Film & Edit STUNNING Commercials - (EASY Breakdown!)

Today we're going to talk about this ad and how I made it.
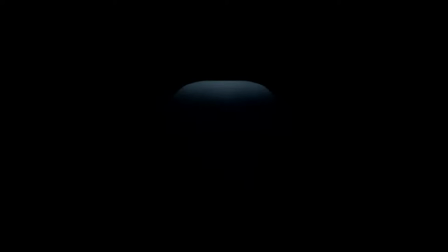So one day a snowboard company asked me to make an ad for their new snowboard technology and we talked a bit about the project and I had the idea to make it dark and very intense, to make it interesting for the viewer. So I booked a studio and talked to my gaffer, we planned all the stuff and made a pre-light session and the client loved it. So it was time to build the set and film the whole thing.
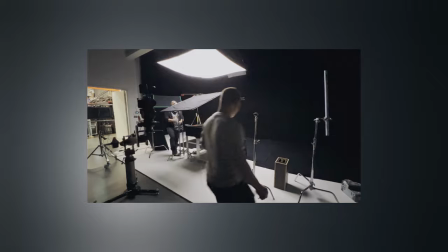(0:48)
So we went low-key and made the whole studio black and mounted the snowboard on
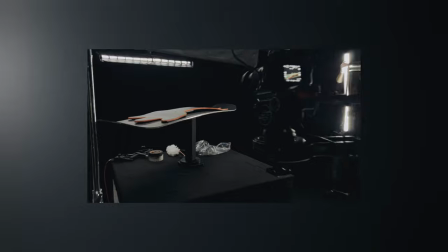(0:53)
a black piece of wood which was also mounted on an electronic lazy Susan. So let's talk about the light setup. As our main light source we used an ARRI SkyPanel S360. I think that's the biggest sky panel they have and we used it also with a softbox as a top-down light.
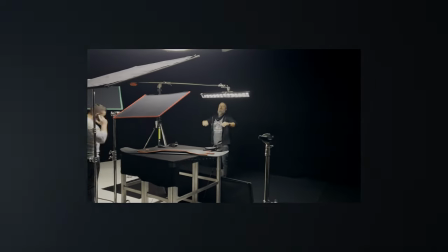(1:12)
To separate our product from the background we used one Asteria tube with a grid so we can concentrate the light from behind on the product and not spill it around on our black background.
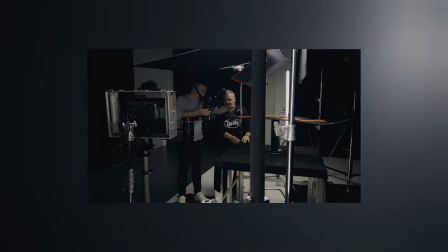(1:24)
And we used two more Asteria tubes from the sides so you can see the edge of the board while it's spinning.
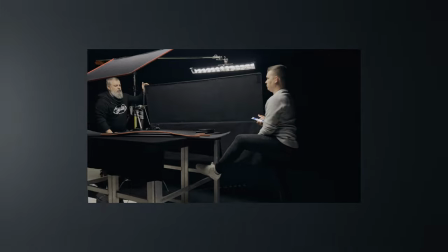(1:29)
And after our set was done we used some flags to shape the light even better and reduce some reflections. And that's pretty much it for our light setup. I still have one thing in mind which i want to talk to you guys especially if you're a beginner filmmaker you do not necessarily need this expensive stuff on your set you can achieve the same look with way cheaper lights and setup i work with this bigger brands and i have the opportunity to use it in my rental place so i'm thankful for that but you as i told you don't need it necessarily so let's talk about camera setup on this set
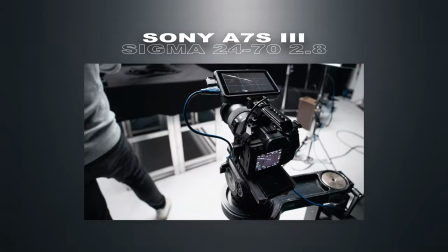(2:05)
i used my a7s3 with my sigma r24 70 2.8 i also used my ninja v monitor as my camera monitor and we
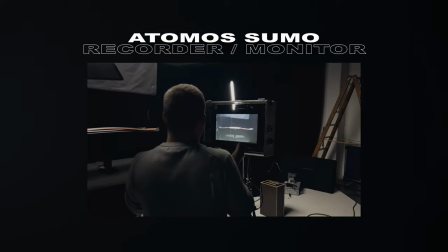(2:15)
had one atomos zoom recorder so we can change the light and see it from a few meters and i also had a penta drip arm which was
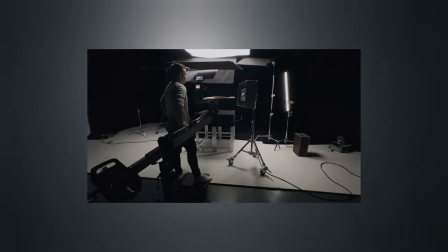(2:24)
very useful in that case so you can move with your camera and make some very nice and steady shots of your product and after building this set we finally started with filming.
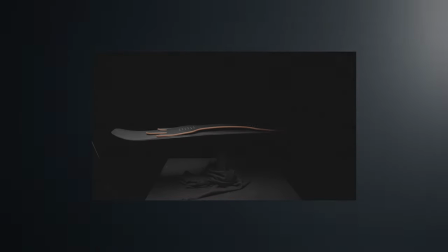(2:36)
It was very important to show the new snowboard technology so we played with the lights and I moved the camera in different ways and I also made some still standing shots but also moved the camera a lot and now I have the opportunity to to choose which shots I will use in the
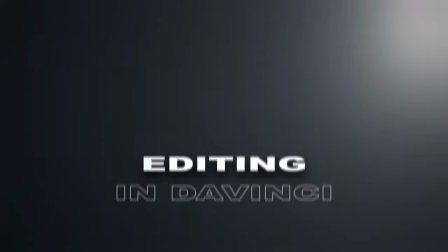(2:54)
post-production. Okay it's time for editing.
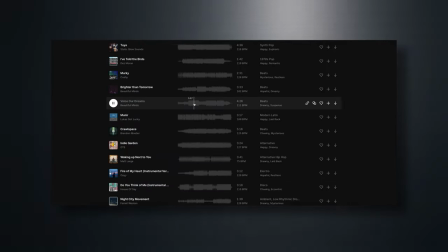(2:57)
I personally like to start with my music and after searching a couple of hours I found this intense dark soundtrack.
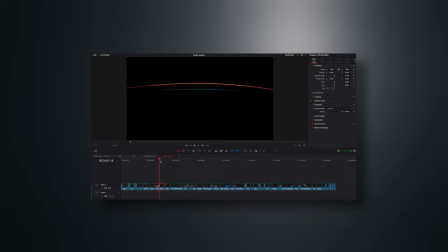(3:06)
After that I always create a timeline for my raw footage and grade it a little bit so I have not to look at my raw S-look footage and watch through all of my shots and get the feeling for my editing later.
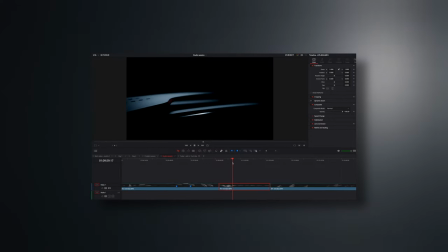(3:20)
Then I start to select my favorite shots and put them into my main editing timeline and playing around develop some ideas maybe some transitions and start editing the whole project and after finishing my first edit I make some sound design to give my project even more life as you can see here now we can talk about client export before I sent my first edit to my clients I always grade it a little bit down because my clients are not into filmmaking so don't stress your client and take a little bit of time and grade roughly. I think this will cost you the same amount of time as explaining them why SLOG is looking bad and that you will work on it afterwards after the edit is finished.